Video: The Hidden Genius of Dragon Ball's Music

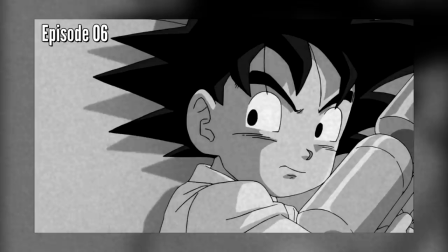4:11 The reason why this bothers me so much isn't just because the atmosphere or vibe portrayed through the music doesn't match what's on screen,
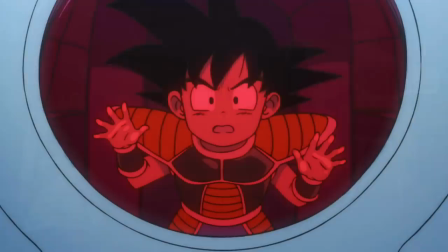4:19 but also because if done well, which as we've seen with the Broly movie can be the case,
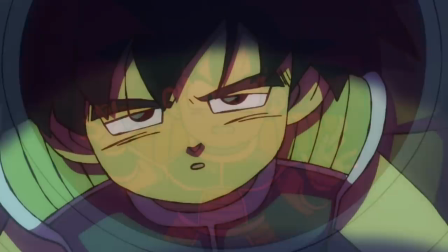4:24 if a score is given enough time to be developed, they can tell a story using that music too.
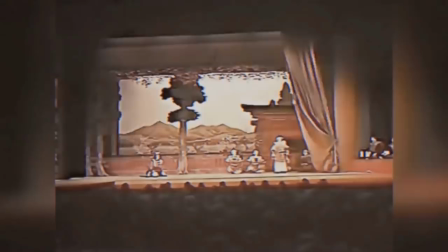4:29 And this is where I introduce many of you to a musical technique used in stories called Jo Ha Kyu.
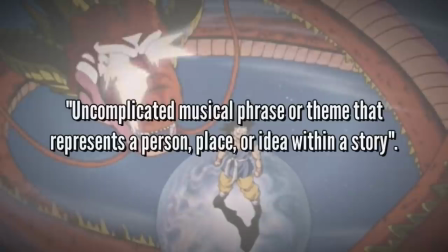4:34 The leitmotif.
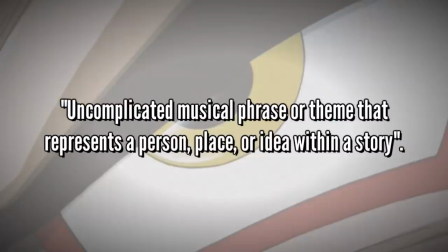4:36 A leitmotif is defined as an uncomplicated musical phrase or theme that represents a person, place, or idea within the story. The idea behind the implementation of leitmotifs within modern media by and large is to create a correlation between recurring concrete aspects of a story and the soundtrack. This in turn helps people identify what score represents what aspect of the film, as well as help people better understand the story at large in some cases. Think of it as the music helping you to better understand the story, and this might sound horribly complicated, but I assure you, it's not.
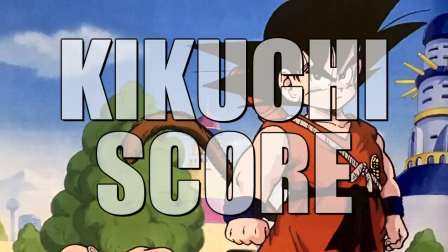5:06 Take this for example. In the original Dragomo's story, the musical arrangement that accompanies the visuals has become widely known as the Kikuchi score,
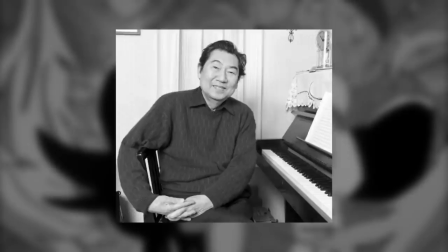5:14 named after the man himself who composed it, Mr. Score. I'm kidding, it's Kikuchi.
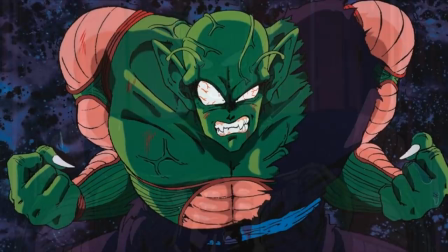5:18 This is an example of a score that was given the appropriate time to prepare interesting melodies for, and in the case of this example, leitmotifs.
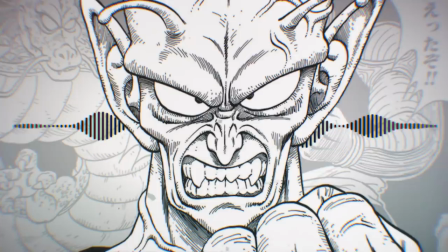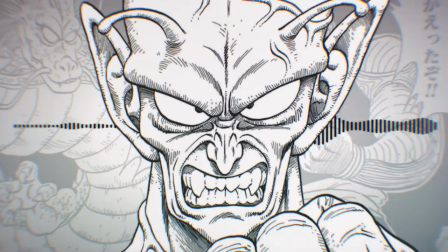5:33 This is King Piccolo's theme, as most of you might be familiar with it. If you're not, listen up, because here it is.
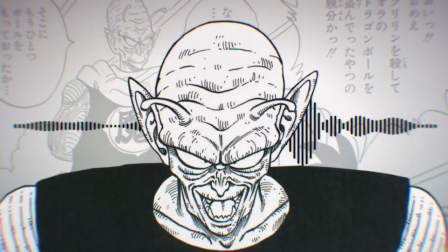5:40 Piccolo's most significant section of the Dragon Ball story from a narrative point of view can be seen from the King Piccolo saga through to the Saiyan saga.
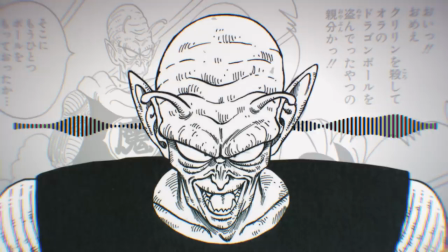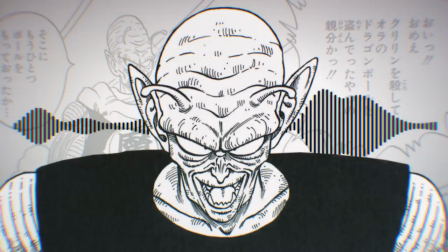5:55 As soon as King Piccolo appears as an old Namekian in the King Piccolo saga, Kikuchi lays the groundwork for his leitmotif.
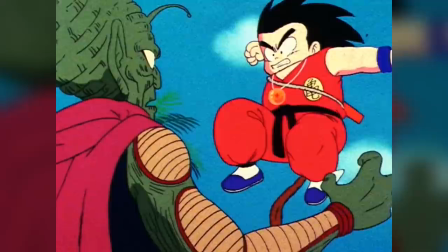6:02 This sounds significantly different to the one I showed you before, though the feeling is still sort of there.
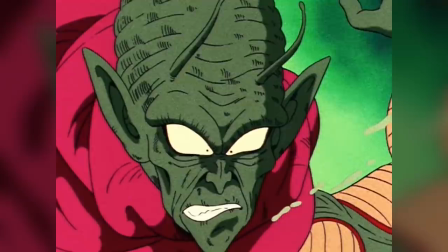6:07 It gets across the evil intent, but it's slow. It feels like it's building up to that melody, but it just can't quite do it.
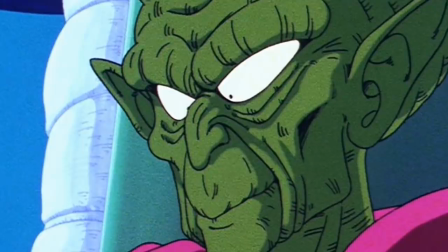6:14 Communicating to us that he's not King Piccolo in this form, he's not complete. And this is perfectly representative of the plot too.
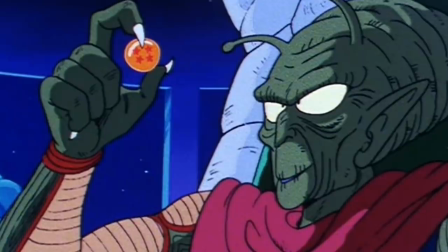6:20 At this point in the story, Piccolo is spending all of his resources and efforts to become young and powerful again.
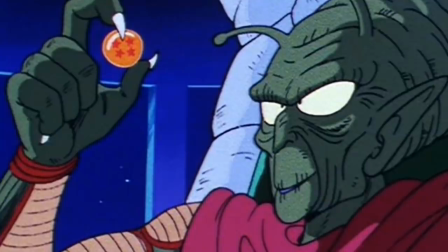6:26 And once he does, we finally hear it. His leitmotif.
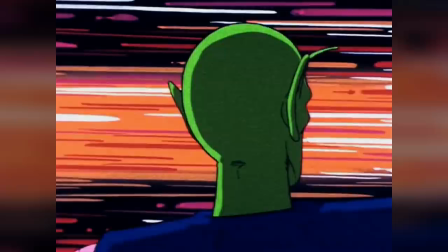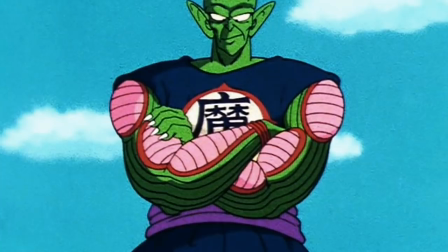6:35 As soon as he assumes this form, the true King Piccolo leitmotif plays.
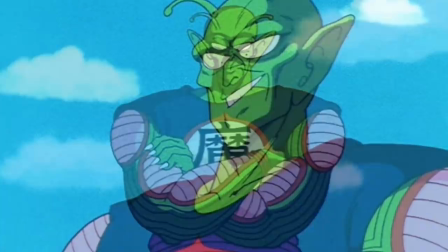6:40 They're significantly higher notes, it's faster, and the melody line finishes in a really satisfying way.
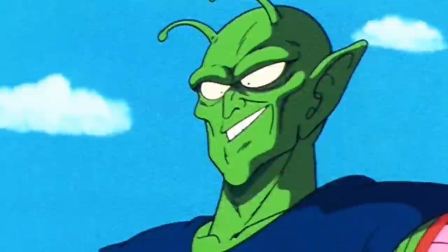6:45 And in the same way the melody is fully realized, so too is King Piccolo. But this is where it gets interesting.
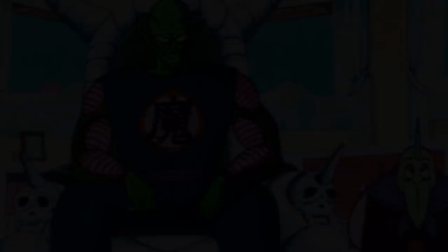6:51 Piccolo Jr.'s is different again.
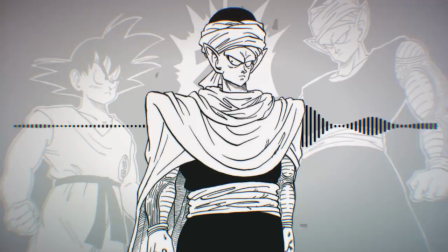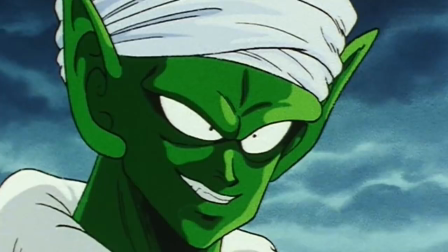7:02 Once again, keeping the same melody line employs a much faster and playful tone,
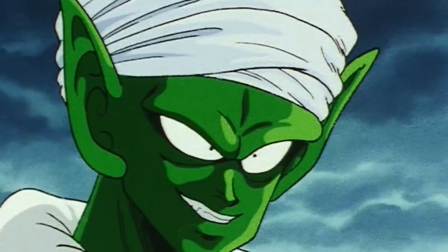7:06 getting across that there's a fundamental element to this character that is the same, but that he is much younger again, and most importantly, it's his own person.
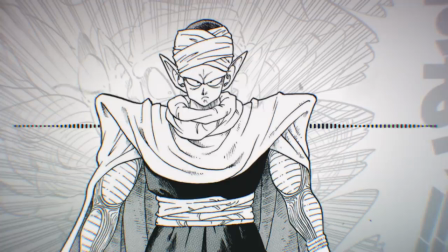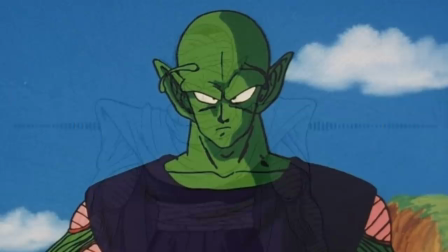7:23 And as the show progresses, so too did the theme until the most pivotal moment in Piccolo's life, his time spent with Gohan.
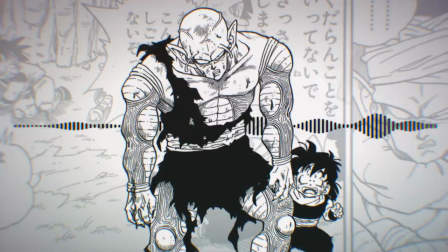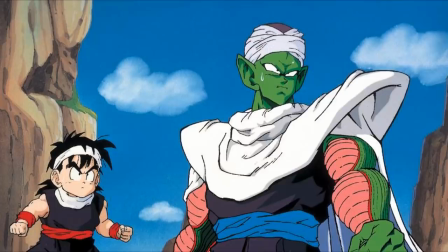7:39 even without the context of the scene if someone just played the music for you while you would recognize it as piccolo's leitmotif it communicates a much softer heartfelt
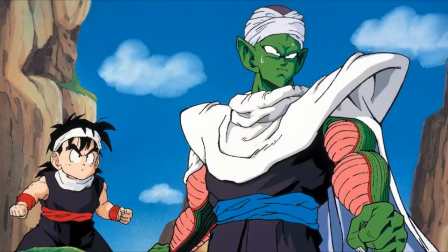7:48 approach and musically this is very important for the series the music in this instance isn't just dressing for the scene to match the tone it
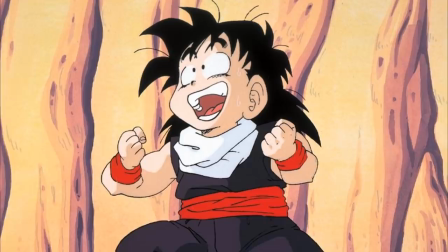7:56 communicates part of the story piccolo's internal struggle and change to the side
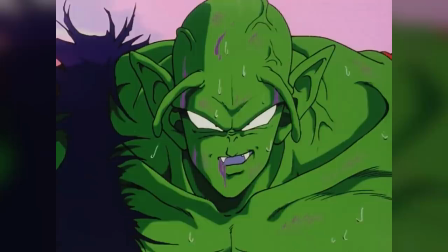8:01 of good even without the context of this scene if someone just played this music for you,
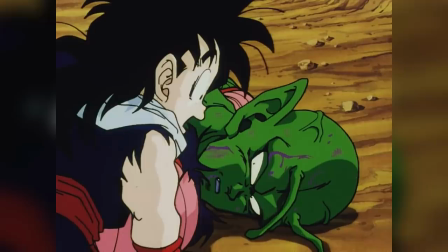8:06 while you would recognize it as Piccolo's leitmotif, it communicates a much softer, heartfelt approach.
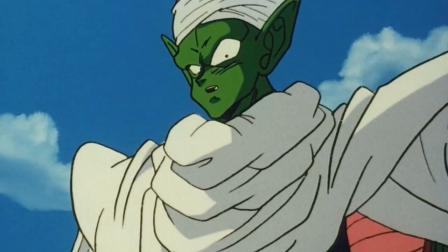8:11 Standing in harsh contrast with Piccolo Jr.'s fast and pitchy rendition from earlier in the series, this communicates that Piccolo is changing, or in this case, has changed.